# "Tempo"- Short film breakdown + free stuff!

So today I am going to go over my short film Tempo, and we're going to start off with the editing part, just because I have it open and I have this set up. Let's get into it.
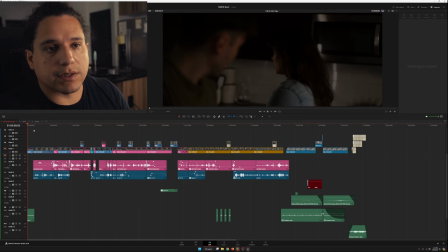13s
When I thought of this, the whole idea was that Tempo would be a very short film, a microfilm. It was literally only 2 pages long, and we ended up with a runtime of 4 minutes and 2 seconds.
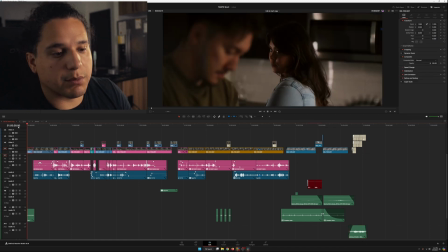27s
Not too bad. There's a saying that films are 1 minute or 1 minute per page.
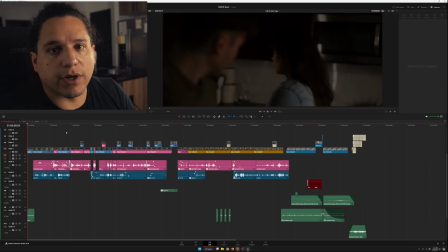32s
So I was thinking 2 minutes, maybe 2.5. I think my initial rough draft of this was like 4.5, almost 5 minutes long. And I was like, I've got some trimming to do because this is way too long. But yeah, here we are.
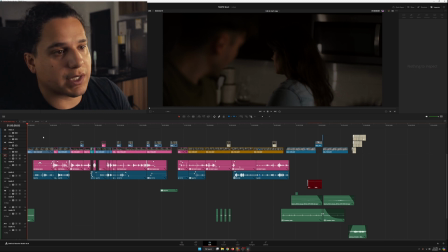46s
Anyway, when I wrote Tempo, I was already thinking about my shots. I didn't want to open with a wide.
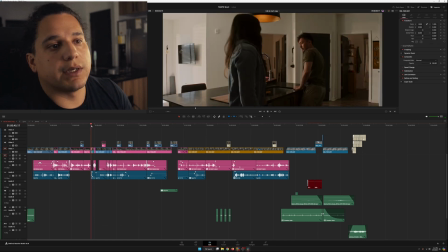54s
I kept my wide for one moment, this one right here, and specifically because this is the moment where they kind of start to separate. My idea is that when they came in, my thinking was in this short film, when they are here united at the beginning,
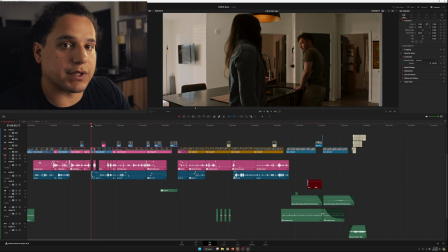72s
the beginning of the story is that they're kind of together, and so that's why they start,
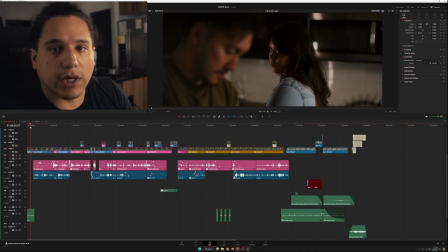77s
in this 2-shot here of both of them. So I think the same lens, Mamiya.
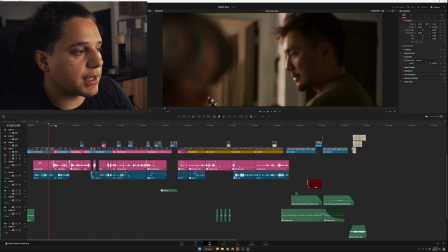84s
I think the Mamiya 81.9 with a speed booster on my FX6. And I just stayed in this 2-shot back and forth until, like I said, that moment where it's time to separate.
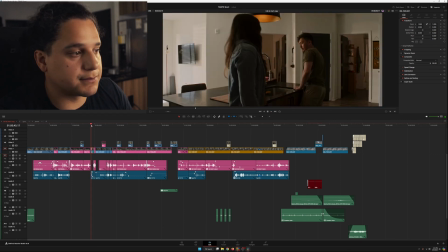101s Did you ever think to call or...
Apparently my computer wants to lag.
Did you ever think to call or reach out somehow?
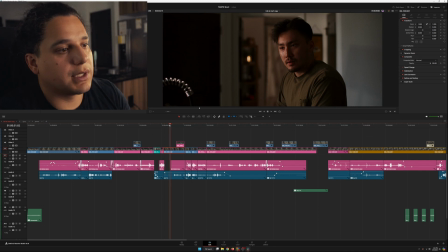109s
At this moment, I felt like it was time to single them a little bit, but I always did kind of keep a dirty over the shoulder,
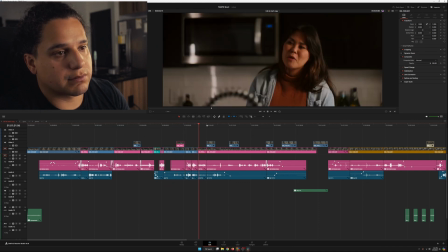118s
just because I don't know, I felt like I still wanted to connect them.
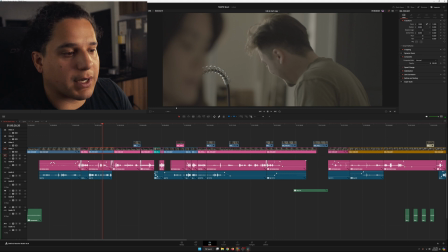125s
In the edit, it was pretty straightforward. I got my audio tracks, Kinder's audio, James audio. I didn't have a music bed. I never thought about having a music bed throughout the entire short film.
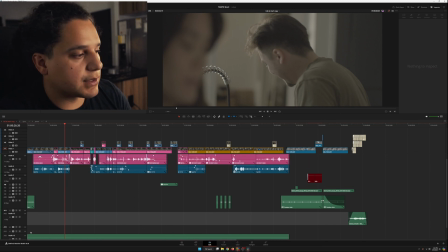137s
I did have nat sound. Oh, there it is. Or ambient sound.
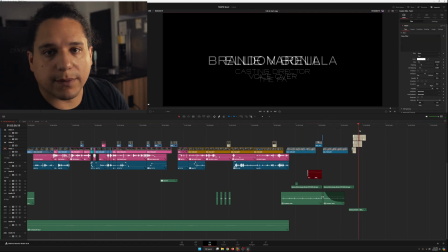142s
The only time I put music was for the credits. This is the only time I thought music was appropriate, but for the rest, I wanted
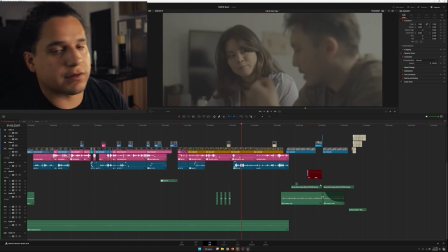151s
ambient, no music, some SFX for certain things, like when the phone goes off.
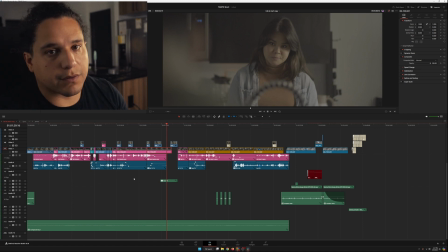157s
But that was it. The biggest goal for this was that I could make, I could write it, I could shoot it, I could direct it, and I could edit it all in like a month's time.
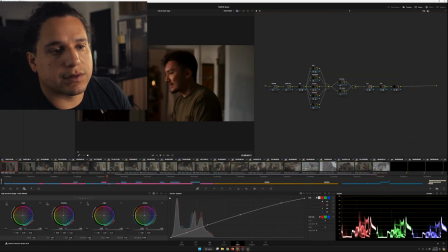171s
And we did. So jumping into the color grade stuff, we will work backwards here. It's a Dehancer Rec 709. This CST is to take it from S-Log to Rec 709. This CST is to take it from DaVinci Wide Gamut to S-Log,
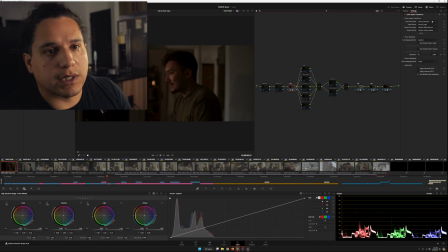190s
because this CST takes it from S-Log to DaVinci Wide Gamut.
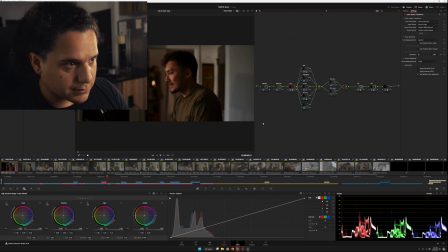195s
These are all the corrections. And you can kind of see how it started off there.
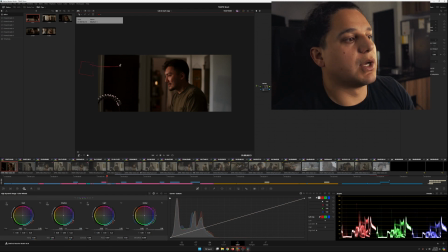201s
Right out of the frame, I had my Pavoslim 120C at 5600. I think I shot everything at 5600. And that was his key. You won't be able to see it, but... And in the background here, in this room, in the bathroom,
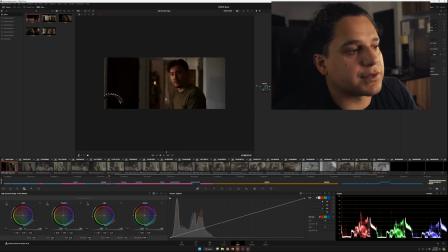220s
I had a Aputure T2C light just to put a little light in there. I didn't want it to be a dark cave. Okay, in this room right here, in my bedroom, in this corner behind this wall, I had the Amaran
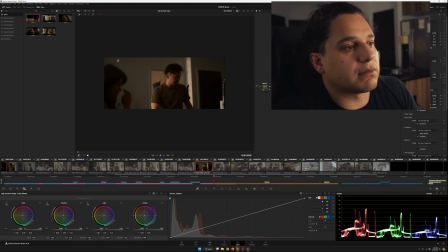239s
200X shooting to the ceiling. I think at like 4,000 Kelvin.
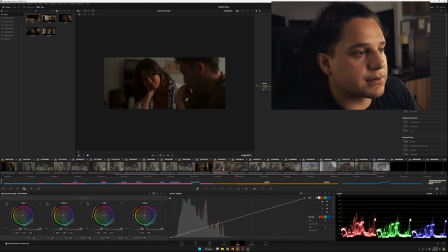245s
And then let's see, for Kinder, it was the Pavoslim 120C again, just kind of aiming this way, hitting her. But it was more like wrapped this way. Otherwise, it would have been very side profile.
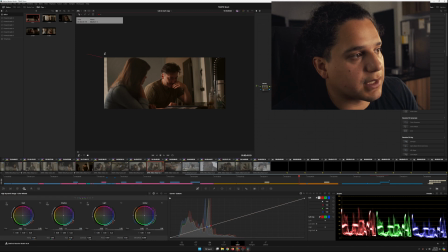265s
For this shot, I had the Pavoslim again behind them, trying to hit both of them. I was trying to keep my lighting setups very minimal because it was just me, my friend Brandon, my wife Ellie, and then the 2 actors. And so I wanted to move fast, and I felt like the only way I could do that was to keep my lighting minimal.
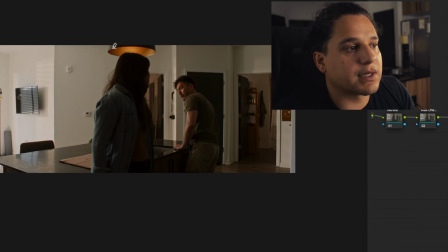281s
The way this is lit is I had the Aputure B7Cs in the lights here set at like 3200,
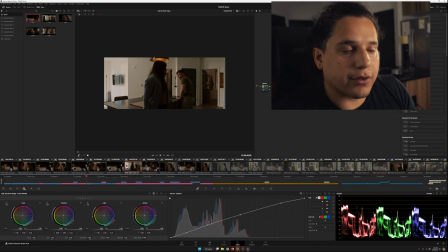290s
I think like 20 or 30% intensity, just to give a little something in there. These things are naturally orange, so I wanted to continue to play off that color.
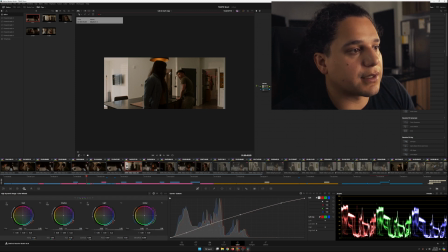303s
I already told you about the bathroom light here, and then this light over here in my room, and giving the room, and then to give lift into the room, I had the Nanlite Forza 720B shooting 5600 through the windows,
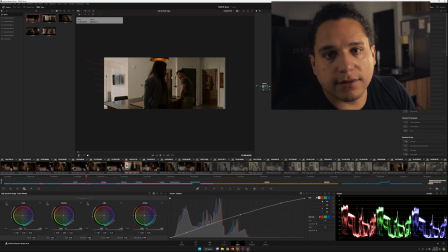321s
just like that. That's what I did.
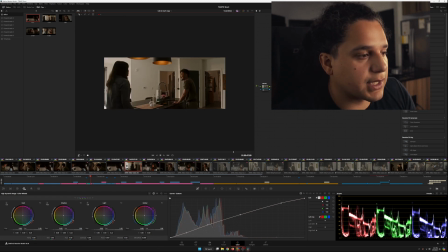325s
Like I said, I shot the wide first so I could get that out of the way, and I could just move into my close-ups.
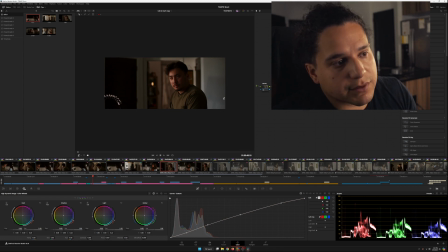331s
This honestly might be a shadow of the Pavo Slim, but it was a mistake that I noticed,
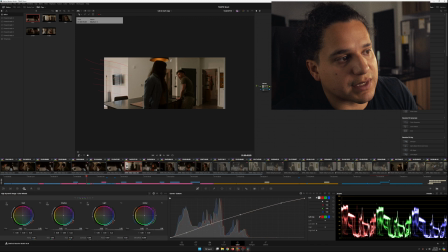338s
but I kind of live with it because the ceiling lights kind of look like that same shape. So I was like, you know what? Being how the lights are kind of the same shape, I was like, I'll just leave it.
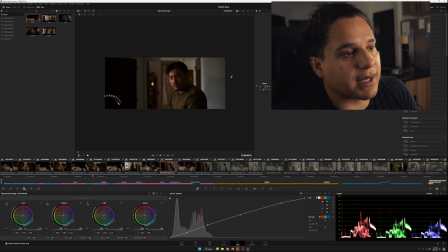358s
So I'm hoping nobody really noticed, but I'm pretty sure that's the Pavo Slim shadow. I wanted to keep the lighting simple. I wanted to keep it quick since it was just me. And overall, I'm pretty happy with it. Something that was really cool is that my friend Brent, who runs a film festival,
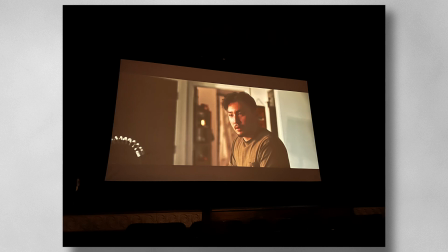376s
was like, hey, if it's done and ready in time so we can put it into the film festival.
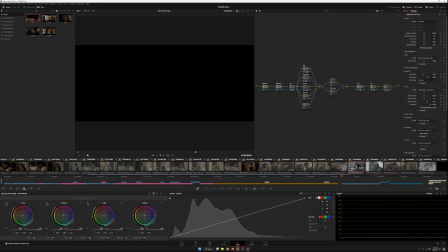381s
And so I got to watch it on the big screen. Yeah, I wanted it just to be a different feel and vibe, and I feel like I got it with that.
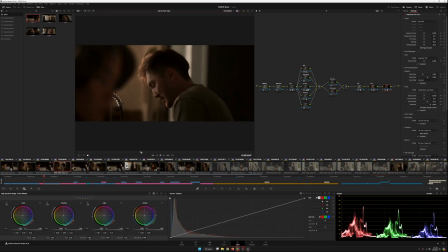388s
This guy said that somebody left a comment in the film that, or I don't know if it's right here, felt like he looks right down the lens,
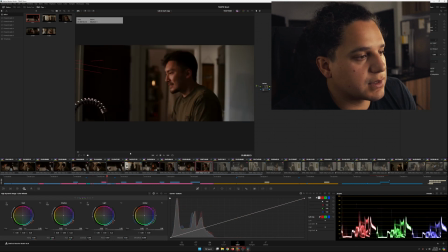398s
and that the 180 was crossed. I'm not too worried about the 180 being crossed,
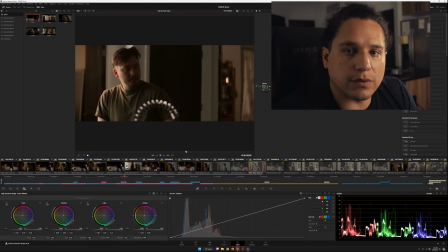406s
mainly because I feel like my audience is smart enough to keep track of this movement here of these characters,
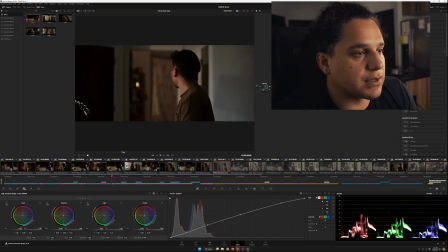413s
where he goes from here to there,
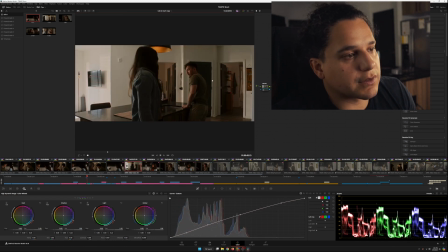416s
and she goes from here to there, and he goes there to there, and we've established kind of like who's on what side of the screen.
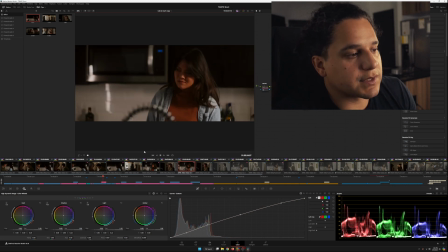427s
You know, the 180 degree is mainly there as a guideline for you to
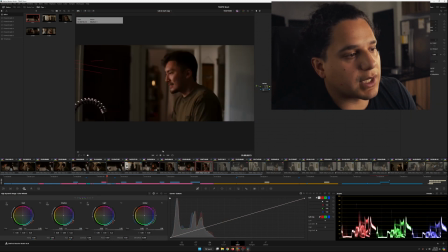435s
help your audience know who's where. And with two people in a conversation, you know where they are.
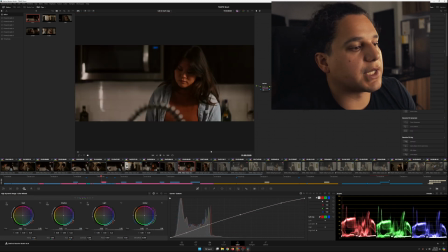443s
And it's not like I'm dancing back and forth, really manipulating it. It's just one time a character's moved, I moved.
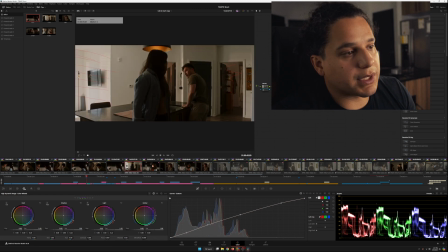452s
I think it's fine. I think we can live with it. But also, more importantly, you see them move.
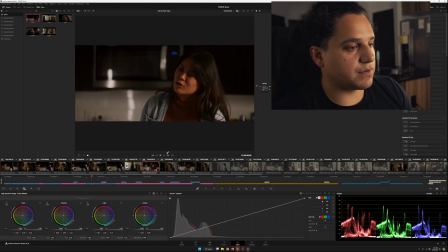460s
You know, you see them move. You would cut back to her after that move.
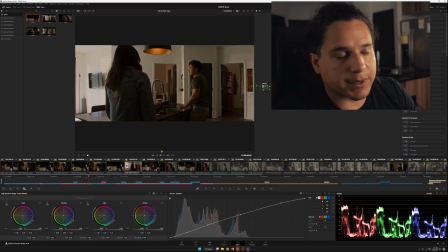466s
It's like a soft reset. I'm not going to be a pretentious filmmaker and say like, oh, there's a shift in tone, there's a shift in writing,
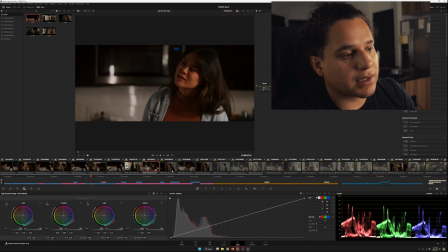476s
because things kind of change here. There's no point in me trying to hide behind that.
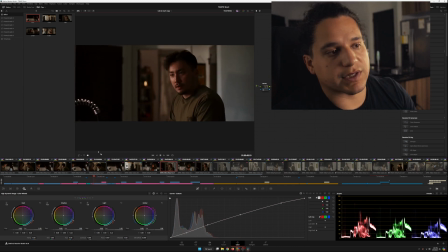481s
It was just a conscious choice that I made for me to shoot this way.